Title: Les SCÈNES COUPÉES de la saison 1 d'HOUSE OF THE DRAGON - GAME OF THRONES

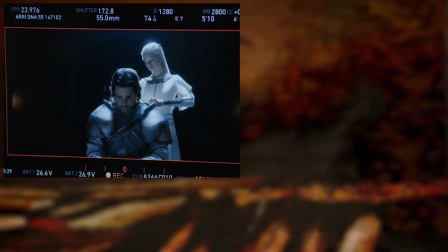4:08 A l'origine, c'est la jeune Rhaenyra qui devait accrocher sa cape blanche tandis que le roi
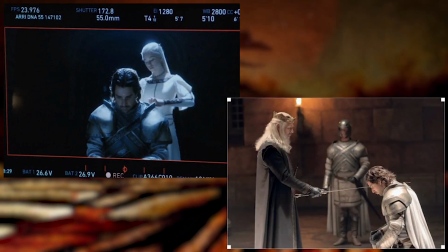4:14 Viserys devait poser l'épée feu noir sur son épaule pour officialiser son rang de garde royale.
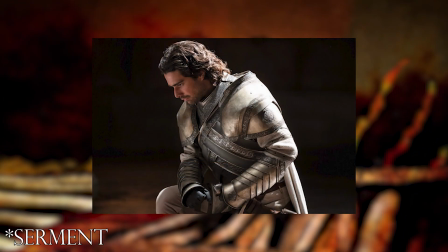4:20 La scène devait donc se poursuivre avec le sermon de Criston Cole et ses vœux, une scène qui,
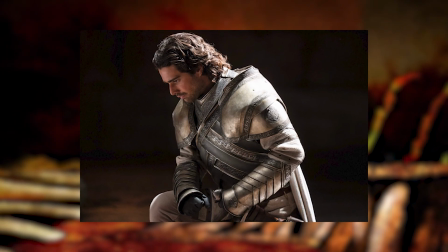4:25 je pense, aurait apporté plus de contexte au personnage mais aussi beaucoup plus de profondeur.
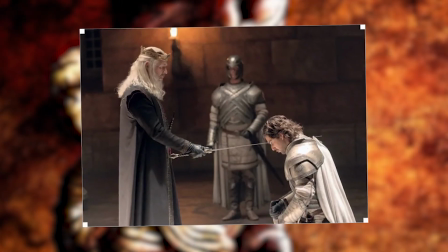4:30 Il faut dire que Criston Cole manque un peu d'ampleur dans la saison 1 et que,
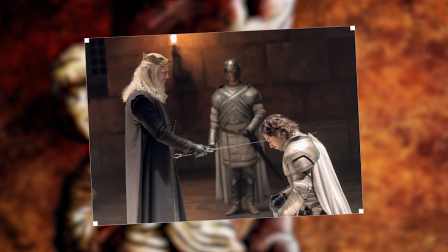4:34 comme beaucoup d'entre vous, j'ai eu parfois du mal à saisir les enjeux autour de son histoire.
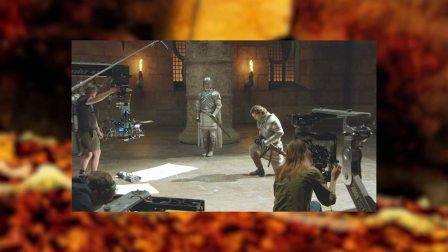4:39 La scène aurait permis d'ajouter un petit plus à la garde royale, le personnage de Cole, mais aussi également à l'histoire.
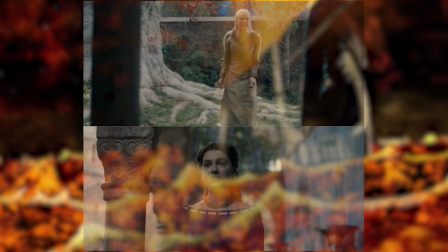4:46 Vient en second une scène faisant suite à l'annonce de l'union entre Alicent et Viserys où les deux jeunes femmes,
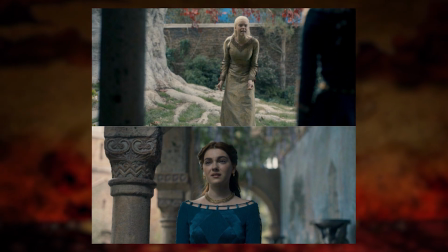4:52 Alicent et Rhaenyra, s'opposent lors d'un échange très vindicatif dans le bois sacré.
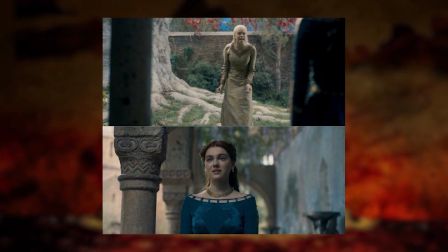4:57 Je vous avoue que là aussi, je ne comprends pas très bien ce choix, car cela aurait rajouté du contexte sur les tensions naissantes entre les deux amis d'autrefois,
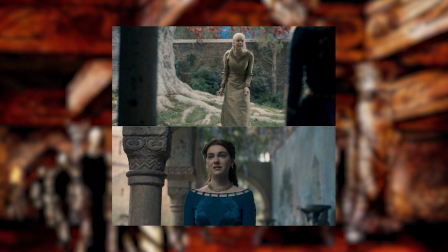5:06 justifiant ainsi les échanges tendus au début de l'épisode 3.
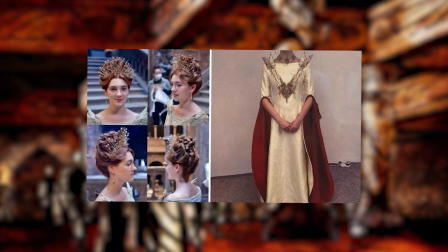5:09 La fin de l'épisode 2 devait nous montrer la réconciliation entre les deux amis avec la séquence du mariage d'Alicent.
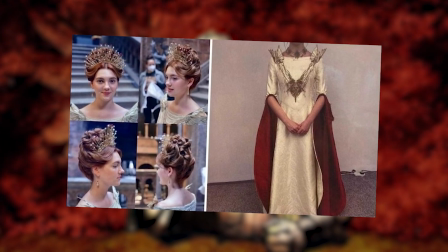5:17 Bien que la scène du mariage n'a pas été tournée, il y a une robe de mariage qui a été confectionnée pour l'occasion et la scène de l'habillement devait
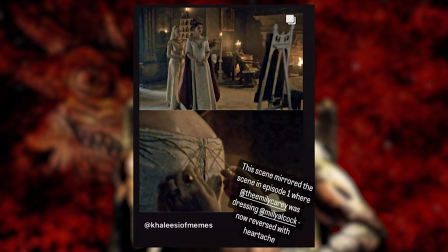5:25 faire écho à l'épisode 1 où Alicent habillait Rhaenyra pour son intronisation comme héritière.
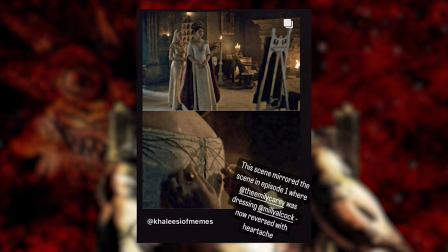5:30 Ici, c'était Rhaenyra qui aidait Alicent à se vêtir pour son mariage,
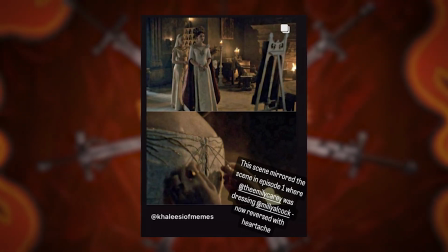5:34 mais les scénaristes ont jugé que la scène ne s'intégrait pas bien dans la saison, vu que les relations devaient être tendues après l'annonce du nouveau mariage royal.
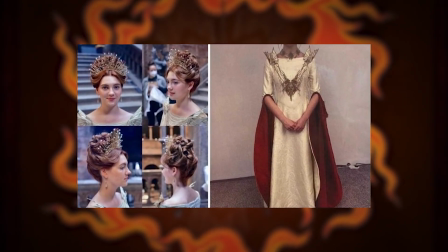5:42 Là, pour le coup, je leur donne raison du côté de la cohérence scénaristique, même s'il faut avouer que voir cette robe aurait été superbe pour la série.
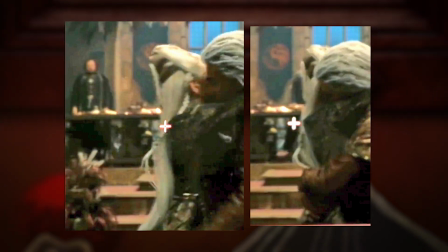5:51 L'épisode 5 devait quant à lui montrer Rhaenys qui prend son fils Laenor dans ses bras après la mort de Geoffrey Lombeck.
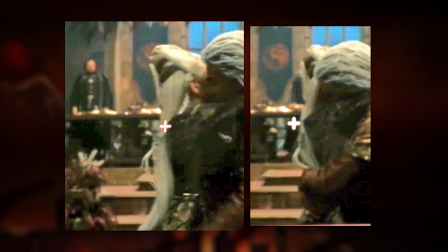5:58 La scène a été visiblement tournée, mais elle n'apparaît pas au montage final, là aussi dommage car on bascule d'une scène chaotique au mariage en toute hâte de Rhaenyra avec Laenor.
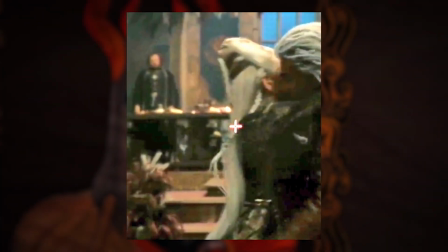6:08 Un petit détail subtil qui n'aurait pas changé grand chose, mais c'est quand même curieux de couper ce petit passage.
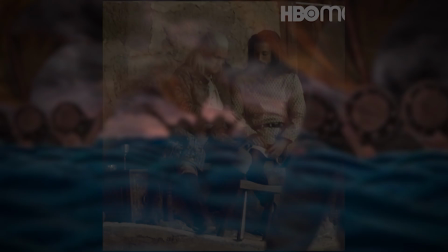6:14 On passe désormais à l'épisode 6 qui a fait couler beaucoup d'encre. Une scène coupée devait illustrer la bisexualité du prince Daemon Targaryen.
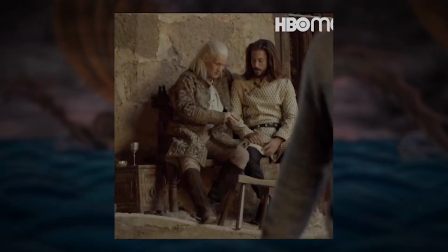6:22 La séquence devait être une continuité du discours du prince qui affirmait dans l'épisode 4 qu'il faut expérimenter,
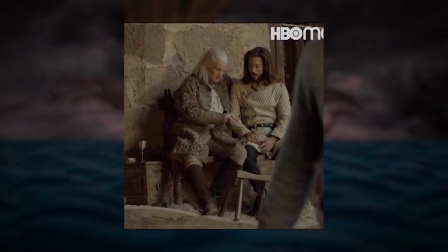6:28 écouter ses pulsions et ne pas se brider aux cases qu'on leur attribue à travers leurs conditions princières.
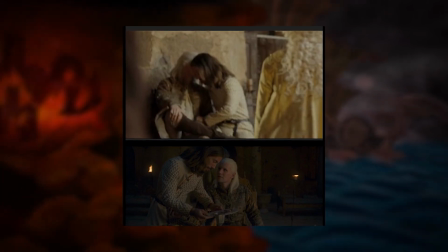6:34 Le mariage n'est pas vu comme un enfermement dans un couple, bien au contraire pour Daemon.
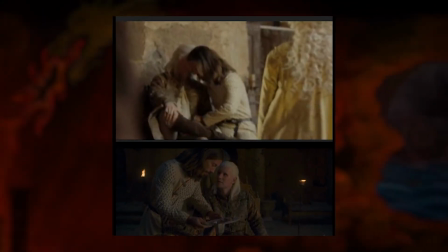6:39 La séquence devait nous montrer un rapprochement entre Daemon et un serviteur,
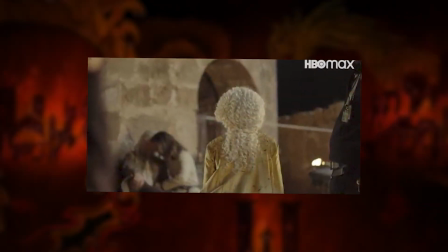6:43 notamment un baiser échangé entre les deux hommes, le tout sous le regard de Lena Velaryon qui aurait surpris son époux.
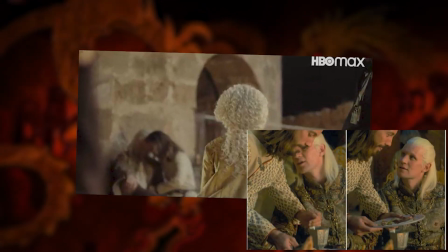6:49 La scène n'a pas été gardée sans réellement d'explications complémentaires,
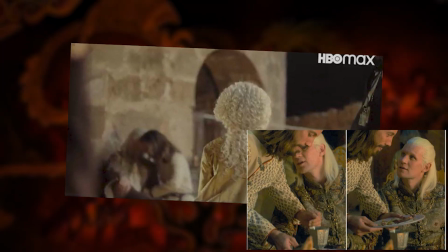6:53 et je vous avoue que je ne vois pas ce qu'une relation homosexuelle aurait pu apporter de plus au personnage de Daemon.
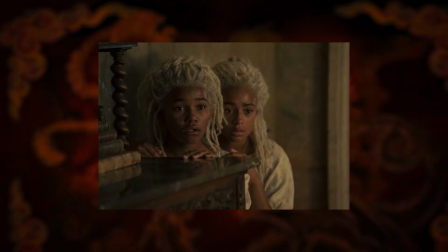6:59 Vient par la suite cette photo promotionnelle des deux filles du couple Daemon et Lena.
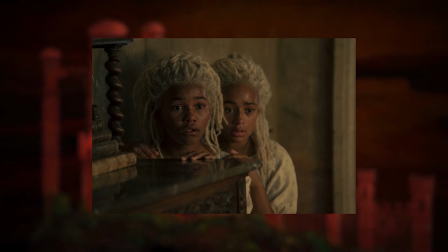7:04 Les deux enfants sont visiblement choqués par ce qu'elles voient, peut-être leur mère en train d'accoucher difficilement,
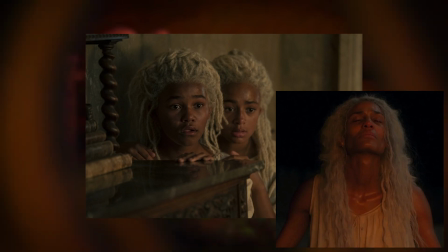7:10 ou bien en train de s'échapper du palais de Pentos pour aller auprès de son dragon Vhagar.
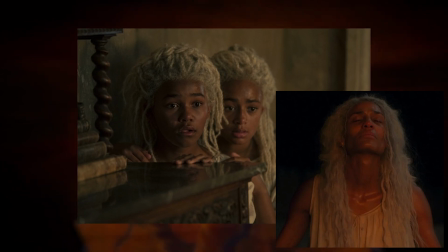7:14 Une scène non conservée là aussi, mais sans réelle raison, peut-être pour essayer de maintenir cette espèce de suspense dans cette séquence tragique.
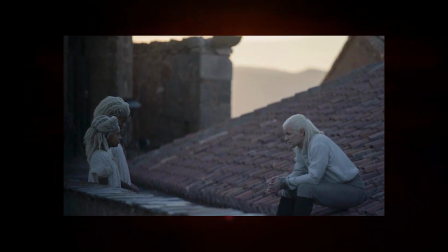7:23 On arrive ensuite à la scène qui a littéralement fait bondir les fans les plus hardcore sur la toile,
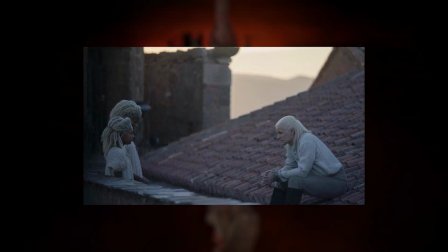7:29 à tel point qu'ils s'en sont pris à la réalisatrice de l'épisode. La scène de tendresse entre Daemon et ses filles a été coupée sans réellement de raison là aussi.
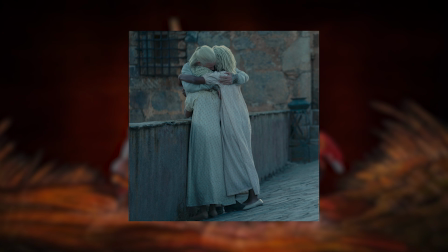7:38 Les plus virulents y voient une volonté de noircir l'image du prince Daemon et de ne pas laisser transparaître la moindre émotion chez le père de famille.
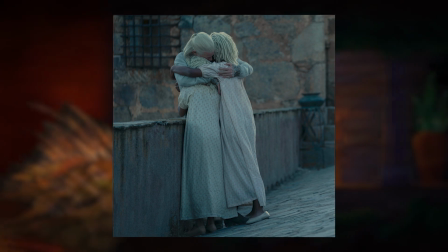7:46 Je ne cautionne certainement pas le harcèlement subi par la réalisatrice de la part des fans,
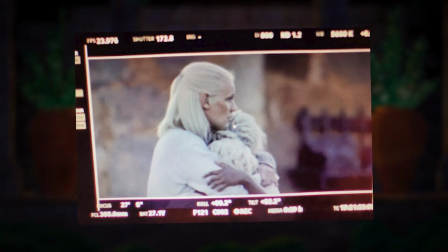7:50 mais force est de constater que cette séquence aurait rajouté un peu d'humanité au personnage après le choc de la mort de Lena Velaryon.
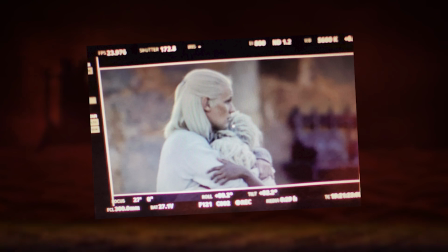7:57 Là aussi, c'est une coupe que je n'explique pas et qui aurait mérité de terminer dans le montage final.
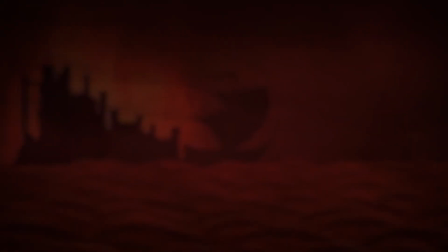8:02 Le 7ème épisode ne comporte pas beaucoup de changements dans son plan final,
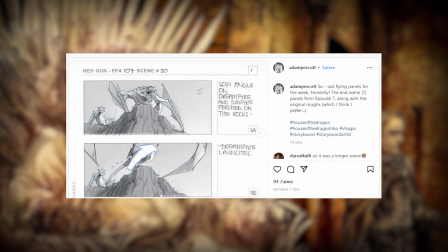8:06 si ce n'est dans le storyboard où l'on voit une image des dragons Feu du Soleil et Songe-Feu qui s'élancent depuis la crête avant Vhagar.